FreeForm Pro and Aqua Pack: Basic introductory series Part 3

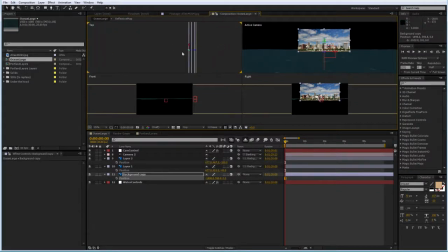7:30 I just want to make sure that my first layer is right, just a little bit over the edge of my water plane.
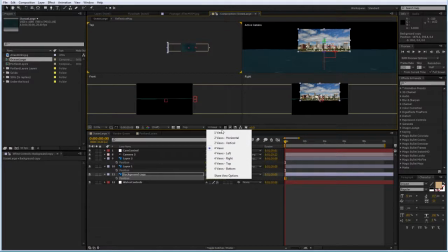7:40 And going back to my one view, I'm going to use this
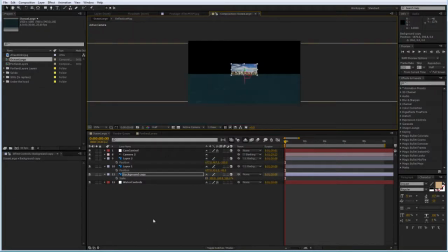7:49 to scale my background.
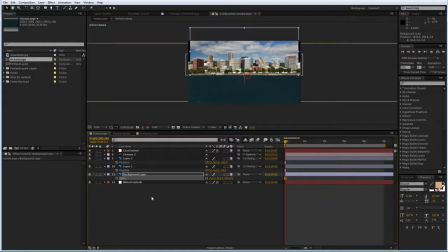7:56 And I'm going to scale this. Once I do this, I'm going to take my layers and bring them down underneath which will put them underneath my freeform pro layer
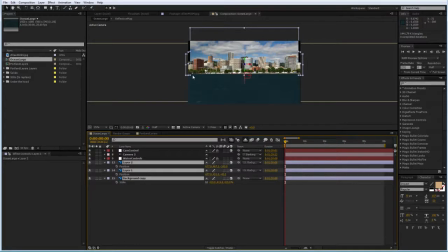8:13 so because freeform pro does not interact by intersecting in 3d space with other 3d layers and after effects that puts my freeform pro always on top even if in true
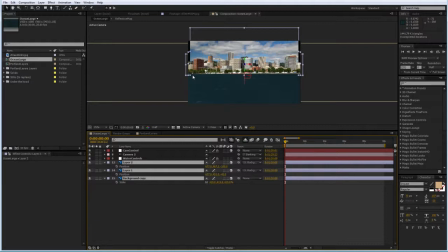8:28 3d space as we saw in the four views it's it's underneath and it intersects my my first layer from the background layer 2 but
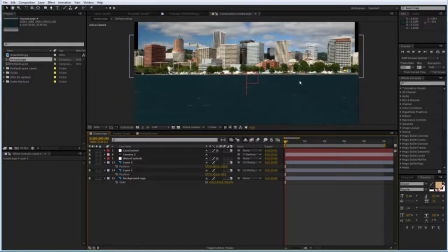8:41 here it looks like I can see the edge and I do that because I want to see this undulating edge of the water as it reaches the waterfront and one more thing I'm going to do with positioning is
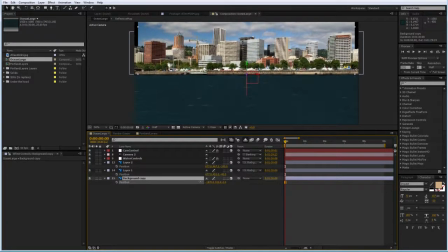8:59 raise up my background up to here making sure that there's no black and I have my image under the waves of the water here.
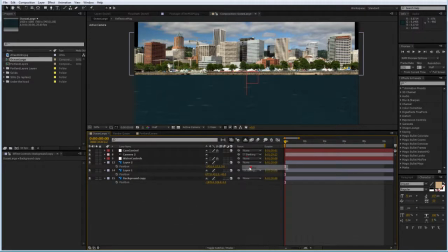9:14 Then the last thing I'm going to do is I'm going to unparent these two layers from the background and move the background way in the back just
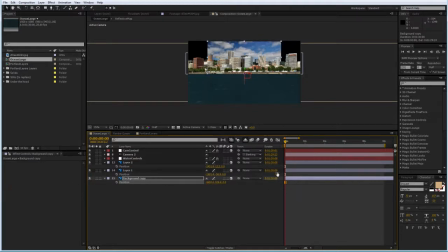9:31 to accentuate the three dimensionality of my background when I'm going to do my camera move because usually the sky doesn't change that much so the further back I'm gonna take it the less change
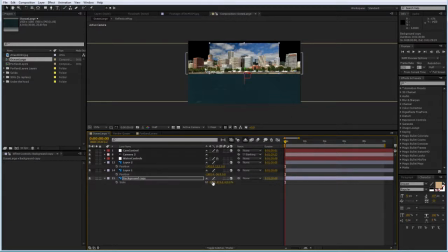9:49 I'll see in the sky and the more I'm going to see in the front two layers with the buildings giving the impression that I actually have a 3d background there so I'm going to rescale this back make sure I touch the edges here where this is by the way my
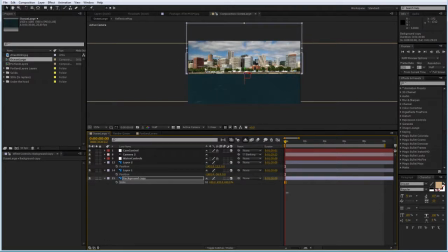10:08 widest position my widest frame and just to make sure that those buildings don't show up I'm going to bring this down a bit hiding
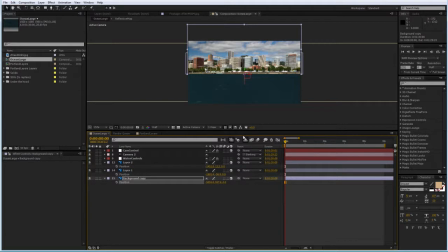10:26 it underneath the other buildings I could of course use a different a clean sky in the back but I just want to keep all the colors of this image together the way they were all the elements that looks nice.
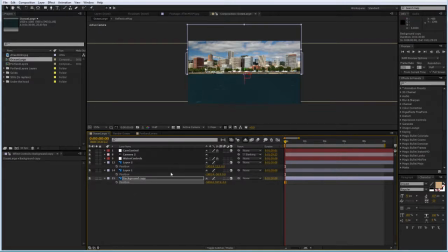10:46 Once this is done, I'm going to play a little with the way the water looks.
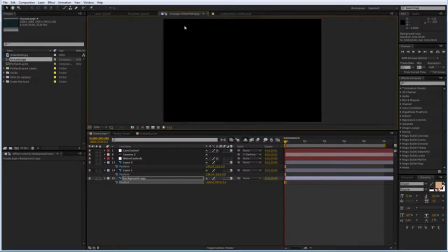10:54 Now, if we go back to my original image,
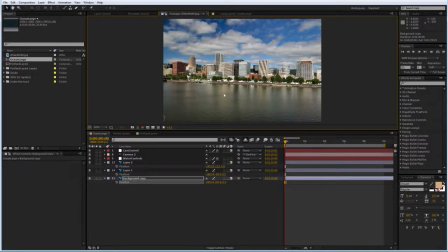10:56 you can see the reflection in the water gives the water a total different look than what I have now.
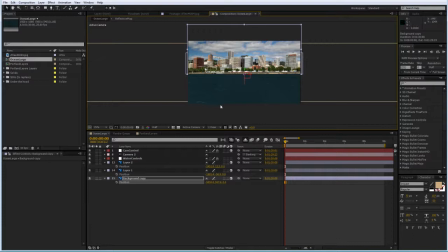11:04 So I'm going to try to get as close as I can to that. And for that, I'm going to use my reflection map from Freeform Pro. Now, if you click the hide shy layers switch,
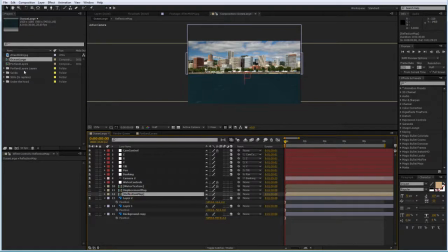11:24 then you will see I have a reflection map comp in here, which you will also find in the bin under the hood in the project window.